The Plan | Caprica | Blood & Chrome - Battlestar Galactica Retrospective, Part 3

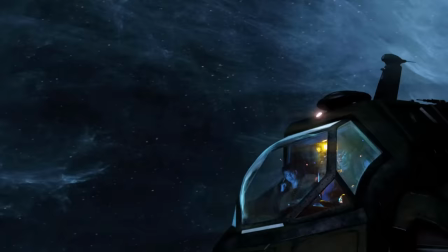However, Blood and Chrome's larger budget seemed to warrant a traditional TV broadcast.
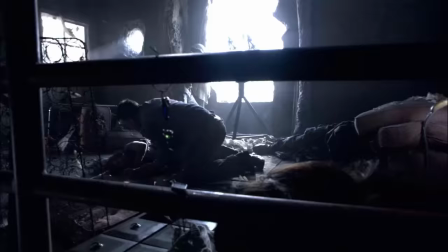Then again, it could have followed Razor and The Plan as another straight-to-DVD movie.
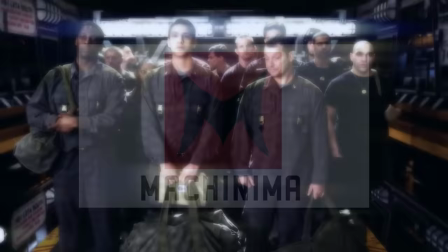In the end, Blood and Chrome was released as a 12-part web series in November 2012, on the now-defunct Machinima YouTube channel.
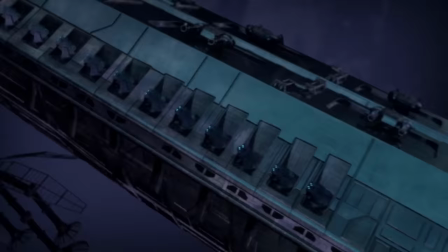The following year it aired on the sci-fi channel, and was later released on DVD and Blu-ray.
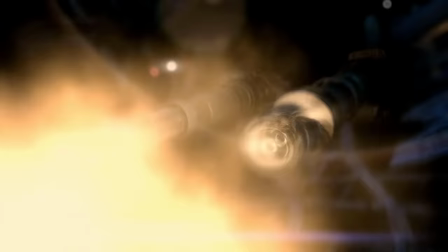After the family-focused drama of Caprica, which left many Galactica fans indifferent,
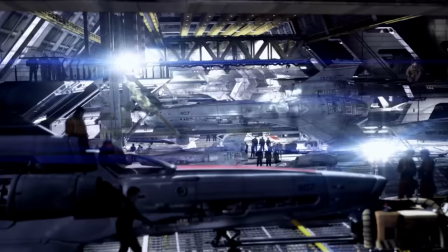Battlestar Galactica Blood and Chrome jumps back into the sci-fi action for a fast-paced adventure.
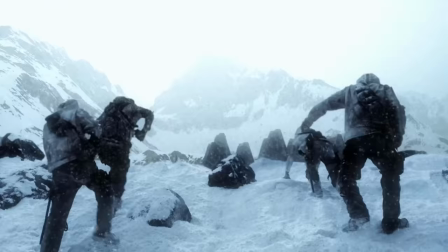The visual effects are incredibly impressive, especially for a television production of the time.
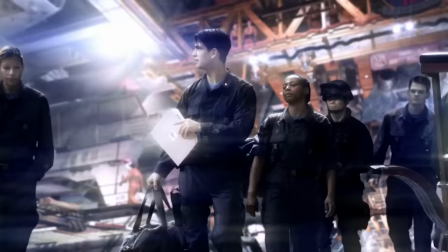The sheer volume of work on display made to this standard on this budget level is staggering.
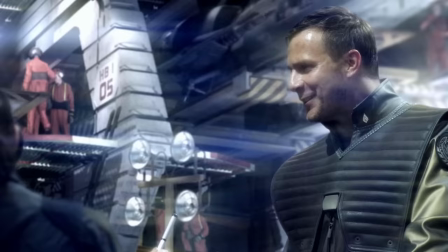The only caveat is that much of that excellent visual effects work on display is eclipsed by a gluttony of lens flares.
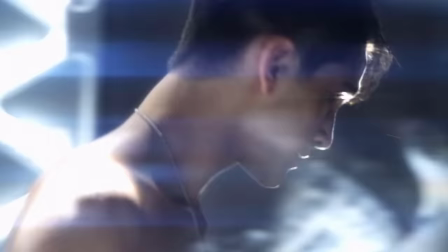This was no doubt a conscious choice to help blend the live-action computer-generated imagery,
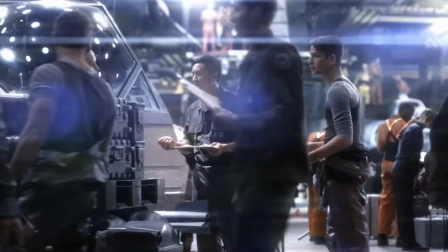but it does make certain scenes appear too visually busy, and the image ends up being too murky at times.
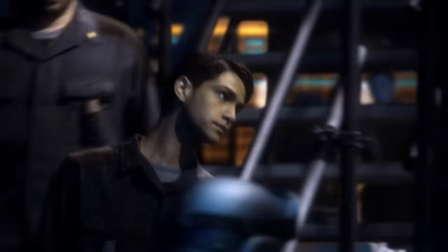The hangar bay scenes are probably the biggest offenders in this regard. However, with darker high contrast lighting, the effect works very well.
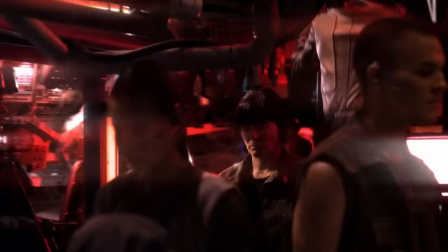Having seen the behind-the-scenes footage, it's surprising to learn just how few practical elements were on set.
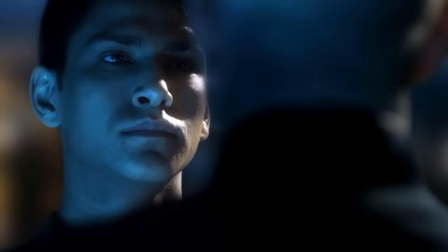Luke Pasqualino and Ben Cotton make for strong leads as a dammer and coker, respectively.
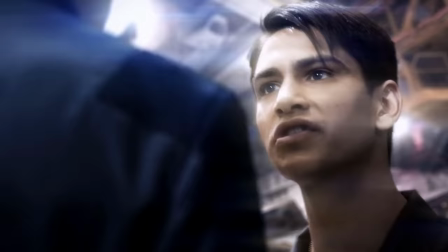Pasqualino embodies a healthy mix of maverick hotshot pilot swagger and juvenile naivete,
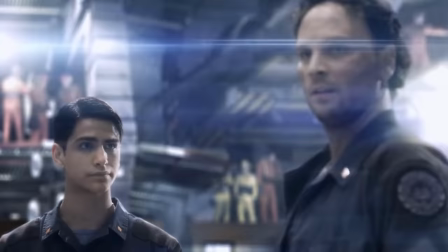while Ben Cotton slips into the short-tempered crotchety grease monkey role nicely.
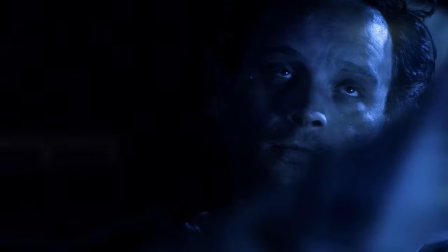As characters, they're quite close to some very typical archetypes, but both actors have enough charisma and the writing is strong enough to make it work.
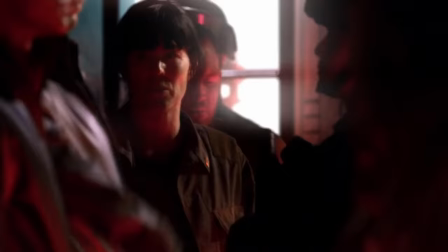They also have the benefit of encountering a plethora of memorable one-off supporting characters.
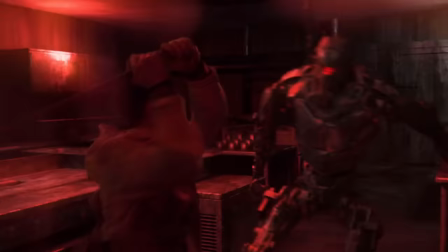Perhaps Blood and Chrome suffers from being a little too traditional as a sci-fi action adventure flick.
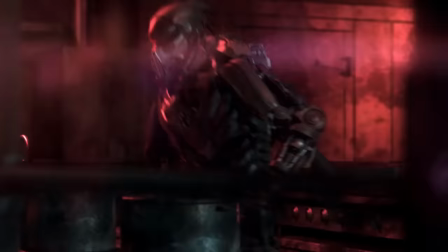It retains many hallmarks of Battlestar Galactica, like the grounded technology and handheld shooting style,
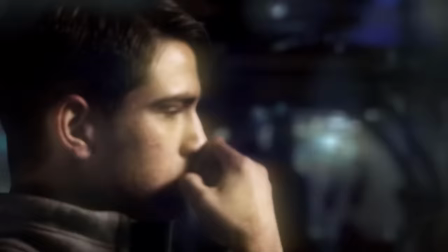but whereas BSG felt bold and surprising with its story choices, Blood and Chrome is much more familiar.
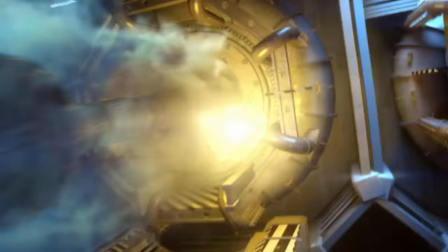That's not to say that familiarity detracts from the film though. Blood and Chrome is packed with thrilling action and spectacular effects.
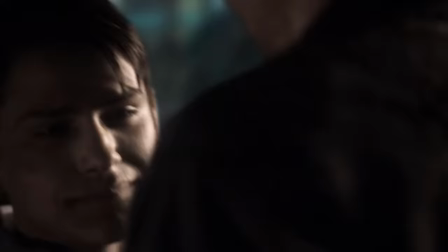The characters are compelling and the performances are strong across the board.
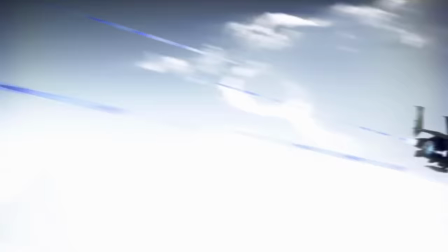If one wishes to see some fast-paced Battlestar Galactica action, then Blood and Chrome has it in spades.
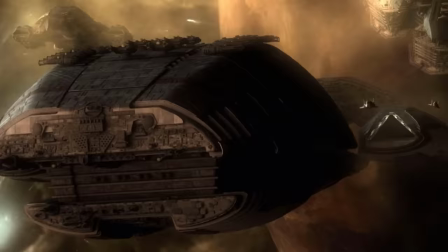But it's difficult to see what would have made a Blood and Chrome series all that special. Ultimately, like Caprica, it amounts to a curiosity.
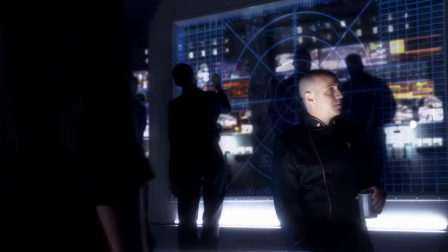Both projects were well produced, but neither of them really lived up to their predecessor.
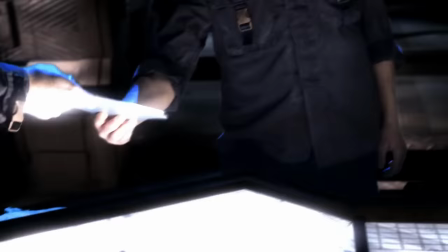It's honestly quite difficult to gauge how successful Blood and Chrome was, and part of this is due to how it was released.
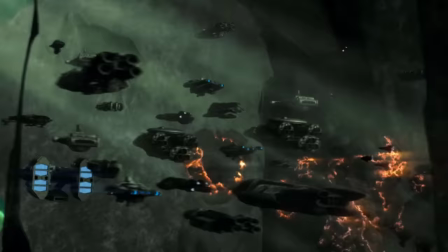These days, a web series with such a recognisable brand name would naturally debut on a premium streaming platform.
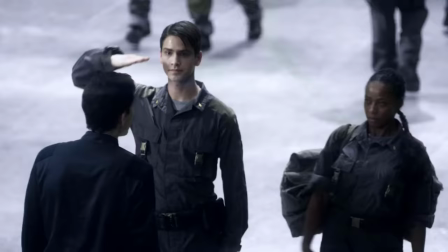However, in 2012, Netflix was yet to dominate this space with its own original programming.
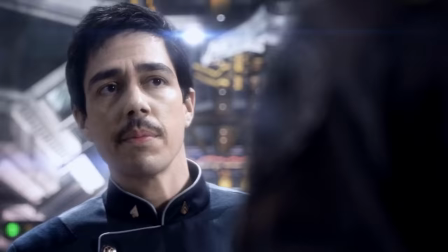Even so, a direct-to-YouTube release through Machinima stands out as being quite an odd move.
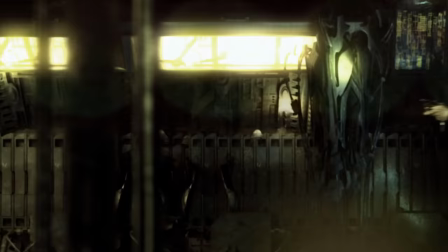It's highly likely this release strategy hurt Blood and Chrome's chances of being picked up for a series.
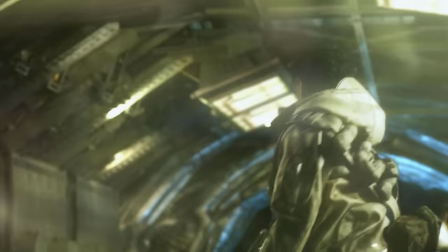Even with high viewership upon release, YouTube video views and TV ratings aren't mutually exclusive.
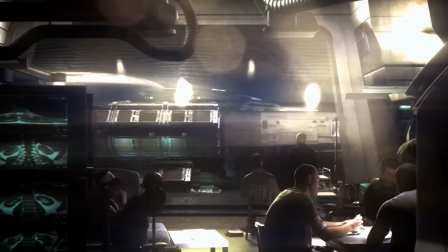2.5 million views would be considered solid ratings for a basic cable channel,
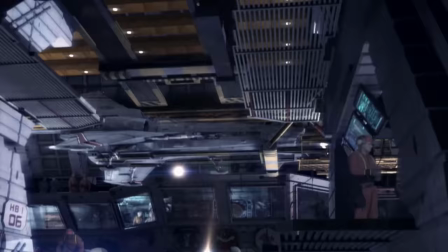but on YouTube the return on investment isn't nearly as high, especially considering Blood and Chrome's budget.
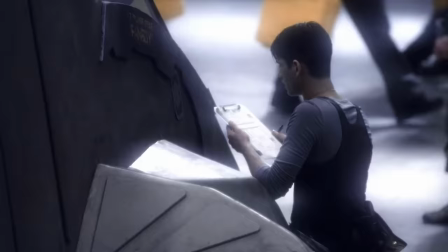By the time Blood and Chrome did air on Syfy, it attracted only 1.14 million viewers,
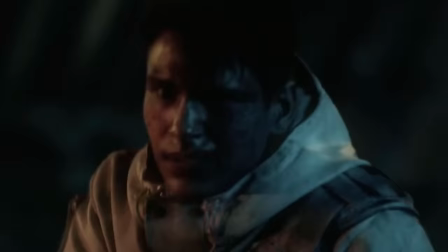likely because the target audience had already watched it online.
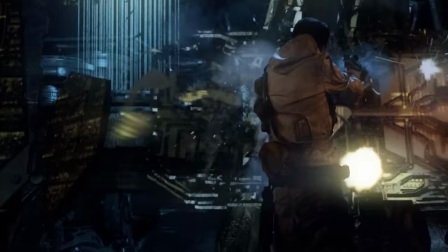Even with decent home video sales, it wasn't enough to convince Syfy to order a full series.
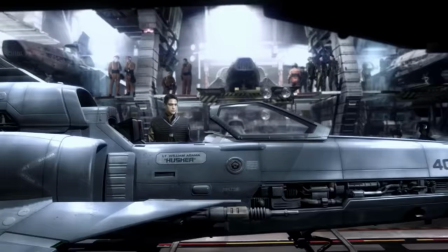Although the reimagined Battlestar Galactica universe would later be revisited in the excellent strategy game Deadlock,
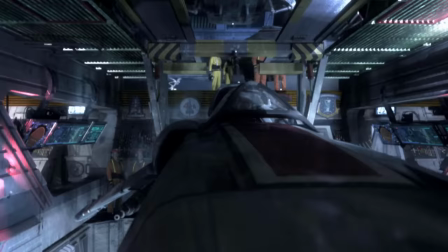Blood and Chrome unfortunately marked the end of this era of the franchise on the small screen.
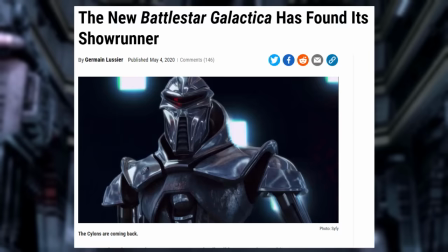However, at the time of writing, a new Battlestar Galactica series is currently in active development.
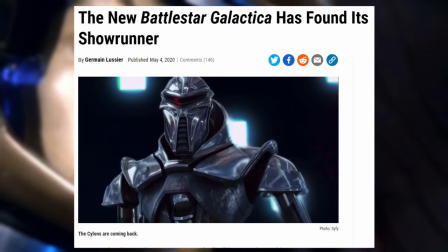While I, like many others, have grown tired of oversaturation of long-running multimedia franchises,
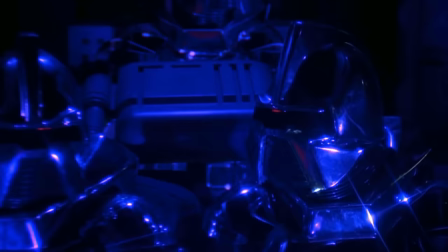Battlestar Galactica is markedly different.